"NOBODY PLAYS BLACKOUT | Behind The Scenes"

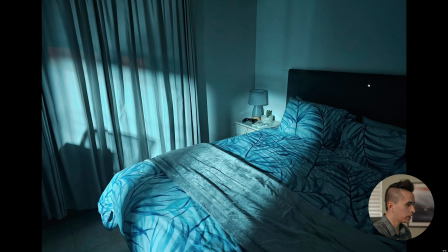[12:23]
And then we just lit the background and filled it up a little bit as if there was light out there. I think due to the layout of the backyard, we couldn't actually stick this light outside the window to make that plausible. So we just have that sitting in this living room here and hope that we can frame it without anyone noticing.
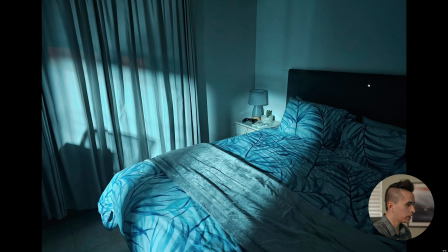[12:41]
We then moved on to the scene in which Danny and Amanda are arguing about the condoms in the bag. For this one, we just recycled the light that was out here. I think we moved it to the left a little bit and blue gelled it. In retrospect, given how warm the interior was, I don't think it was necessary to put a blue gel on that light.
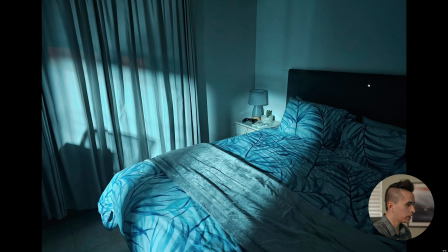[13:00]
We probably should have kept it more like daylight colored. So our lighting setup here was that we had the blue light outside hitting the background, and then we used a tube light in here to kind of act as a key that was in a maybe more appealing location than if we had stuck with the practical lights that were already in the room.
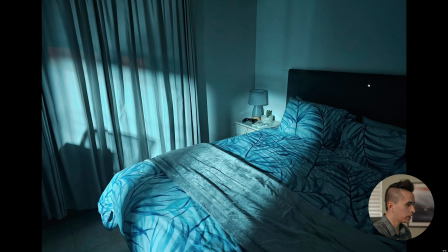[13:15]
Finally, we stuck another light outside the front of the house, which would kind of illuminate this back room over here with a similar blue gel. It's not visible in all the shots, but it's visible in a couple of them. Is that entirely plausible that your house would have a light sandwich coming from both sides of moonlight?
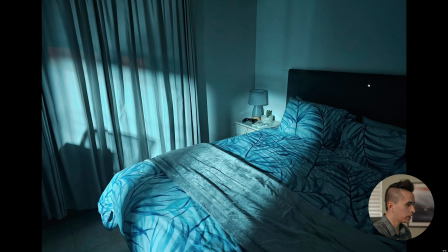[13:32]
Probably not, but I don't think anyone's going to care. Finally, we shot the most nighttime of all the scenes, which was that second scene in which Danny comes home and informs Amanda that his friend Will has been shot over a mugging. So we had this bedroom that was in the same house, and we stuck a light outside with a blue gel on it, going through the windows,
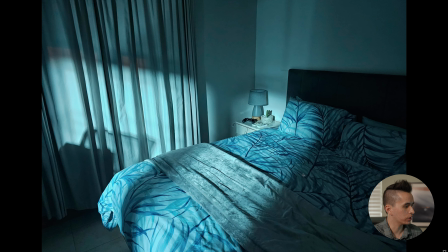[13:52]
and I was careful to place the light so that we wouldn't have like an awkward shadow going right across Justina's head as she's in the bed. And we also had another blue light inside that was filling up that hallway so that we could get that nice silhouette of
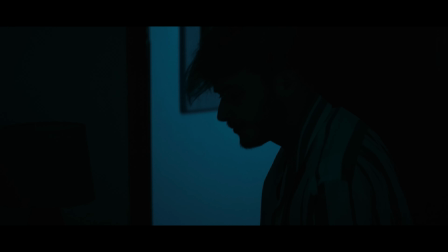[14:07]
Dylan as he's like going through the drawers and whatnot. The idea here was to get something of a color contrast between this blue light that's illuminating kind of the room coming from the night,
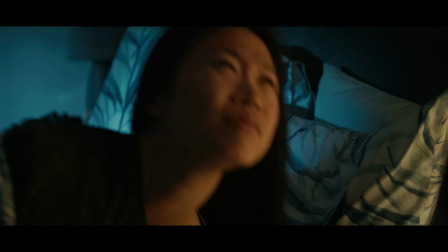[14:16]
as well as the warm light that is on the bedside table. The next day we went to the supermarket to shoot the fourth scene of the short.
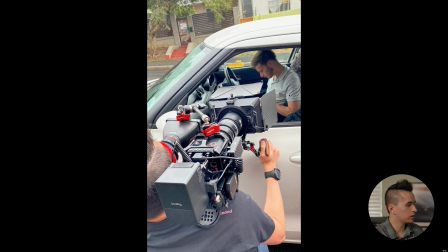[14:25]
We kind of just ended up shooting outside in the front, so this had like no real lighting setups in it, and I was just holding the camera on my shoulder as I did for really the whole short film.
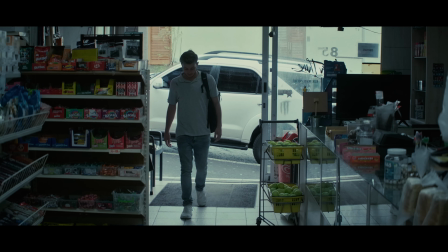[14:36]
We also paid the owners of the supermarket so that we could shoot inside there for a few hours. They were very nice to let us do that, and in there our lighting setup was just that we had a tube light on a stand some distance behind
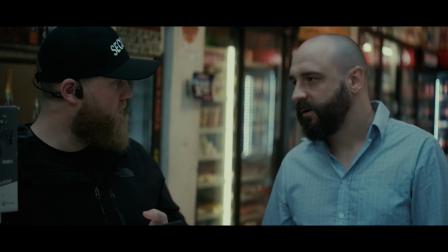[14:50]
Dylan in order to kind of give him a bit of a backlight. And then we had Misha play the security guy. He insisted that he have 0 lines in the short film, so naturally we gave him the security guy. And in advance, we went to like a uniform store and bought this baseball hat that said security on it. That hat cost like $3. One thing we ran into was that we didn't have quite enough extras to fill in all the places in the short film.
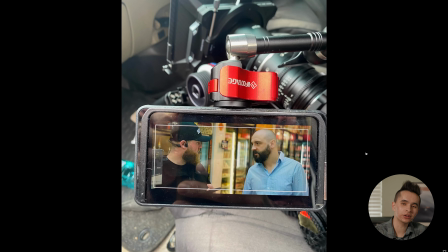[15:12]
So we ended up casting Will to play the store owner, and I think he did an excellent job at that one. A few days later, we went to Cargo, which was this other nice like bar/restaurant down in Cape Town. And we arranged with them that we could shoot on one of these days in the few hours before they opened.
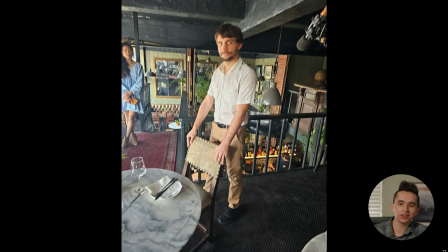[15:28]
We had Nico here who plays Will. We had him also play the waiter, and I carefully cropped it so that his head wouldn't end up in the shots.
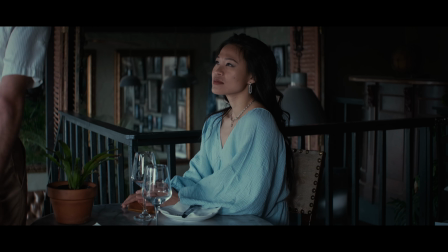[15:37]
And yeah, we just kind of stuck Justina in like one of these chairs upstairs,
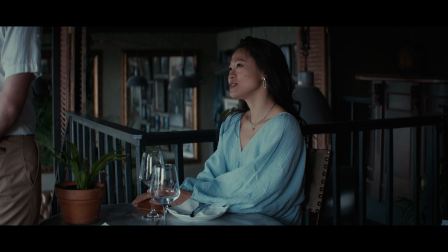[15:41]
and we had the kitchen make us a few appetizers that we ordered.
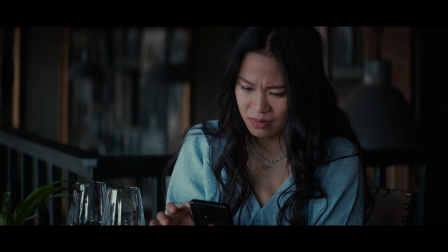[15:47]
During one of the previews for the short film, someone told me that it was obvious that they were just drinking water out of the wine glasses.
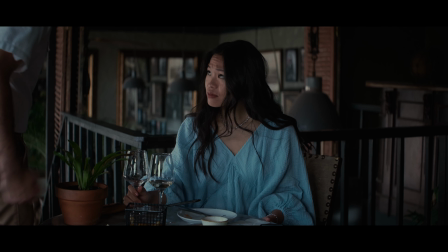[15:54]
I will inform you that it was indeed actually wine, and I finished the wine at the end. And we shot it all with available lighting.
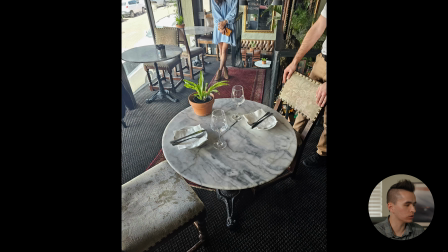[16:01]
There is one trick though, which is that even though it was available light, I still have choice over where I sit the talent, right? So I opted to sit her in this spot so that the lighting would generally come in through this
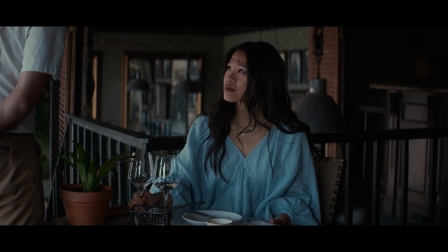[16:12]
window and give good shape to the face and allow there to be like a shadow on
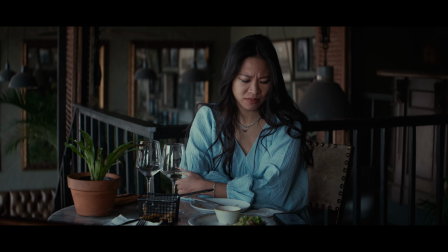[16:18]
her left side. So even if you're only shooting with natural light, you can do what you can to make it look as good as possible.